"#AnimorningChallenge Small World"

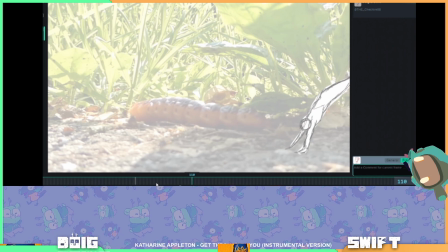69:44 Cloud says, has anyone just noticed the little cricket bumping into the caterpillar? Yeah, I also just noticed that. This little dude. Yo. He gets pushed out of the way by the camel.
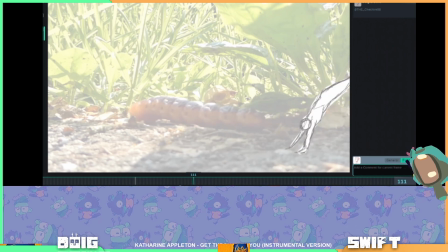70:01 The camel's just like, no, get out, man. Get out of the way. I'm moving. Okay, so let's see, Cheshire. I think you could do a few things to make the movement feel like it flows a bit better.
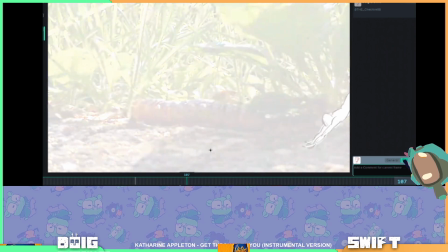So I think if this is where the hands are going to land, here and here, then the previous frame,
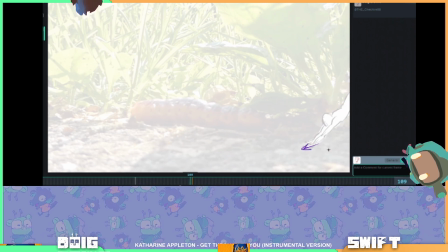70:29 rather than coming at it at like more of a horizontal angle, I think you want them to come at it a bit more vertically. Like if I saw this pose, I would expect the hands to land like maybe here-ish rather than further forward.
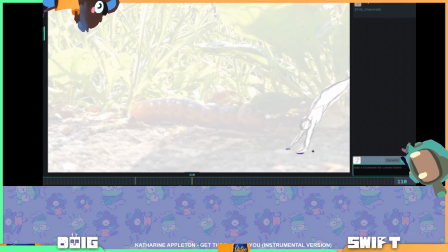70:46 So I'd say you could maybe adjust this pose, have the person coming in more from above.
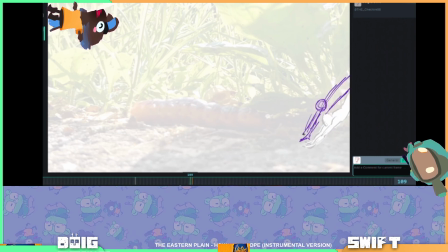71:05 I'd probably push them back a bit further than I have at the minute.
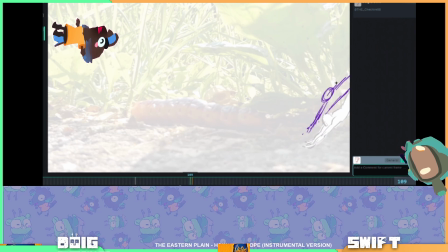So they're going for there. I think.
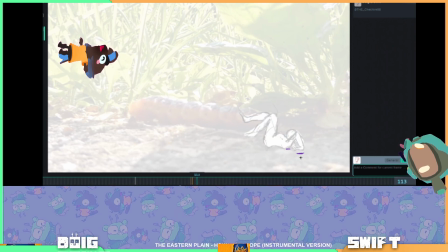71:43 And then I think this is nice. Let me just rub these off. There we go. I think this is nice. You probably want the back to be a little bit more concave rather than this kind of shape where they hit the floor.
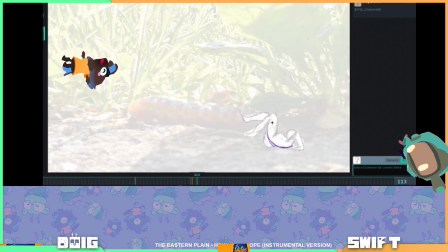72:00 They're going to be trying to roll over their shoulders. So they're going to be like tucking everything in. Like a bean.
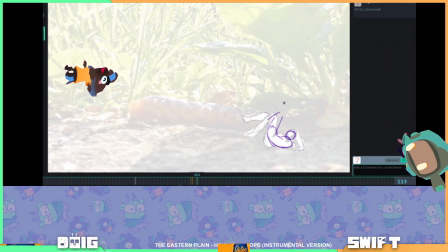72:17 We could maybe give the legs like a little bit more variance there. And then on this frame, let's see, where does the bow come from? They just have it in the backhand there.
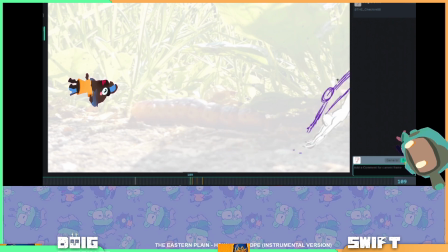72:38 I wonder if it can be like on their back from the start. I'm not sure exactly how you hold bows, but I'm sure you could look it up, figure it out.
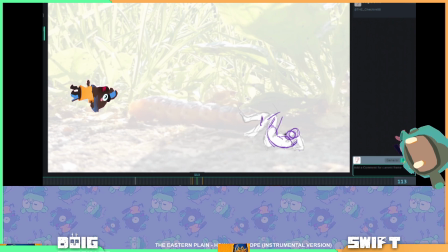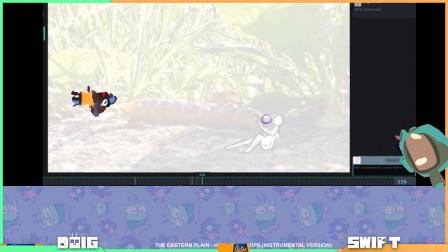73:04 And then this pose, I might have them getting the bow from their back or something.
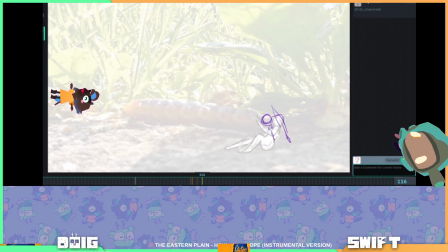73:19 And then that hand could already be like coming down to where it's gonna, because they might use that to push themselves up. Off the ground.
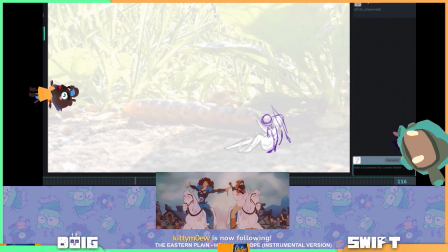73:39 Hello.
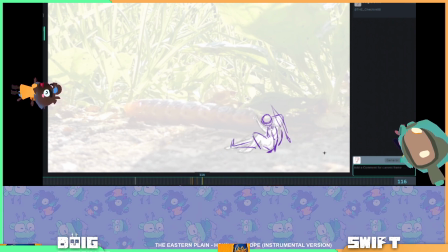73:49 Just make it a little bit more of an active pose, I think, would be nice.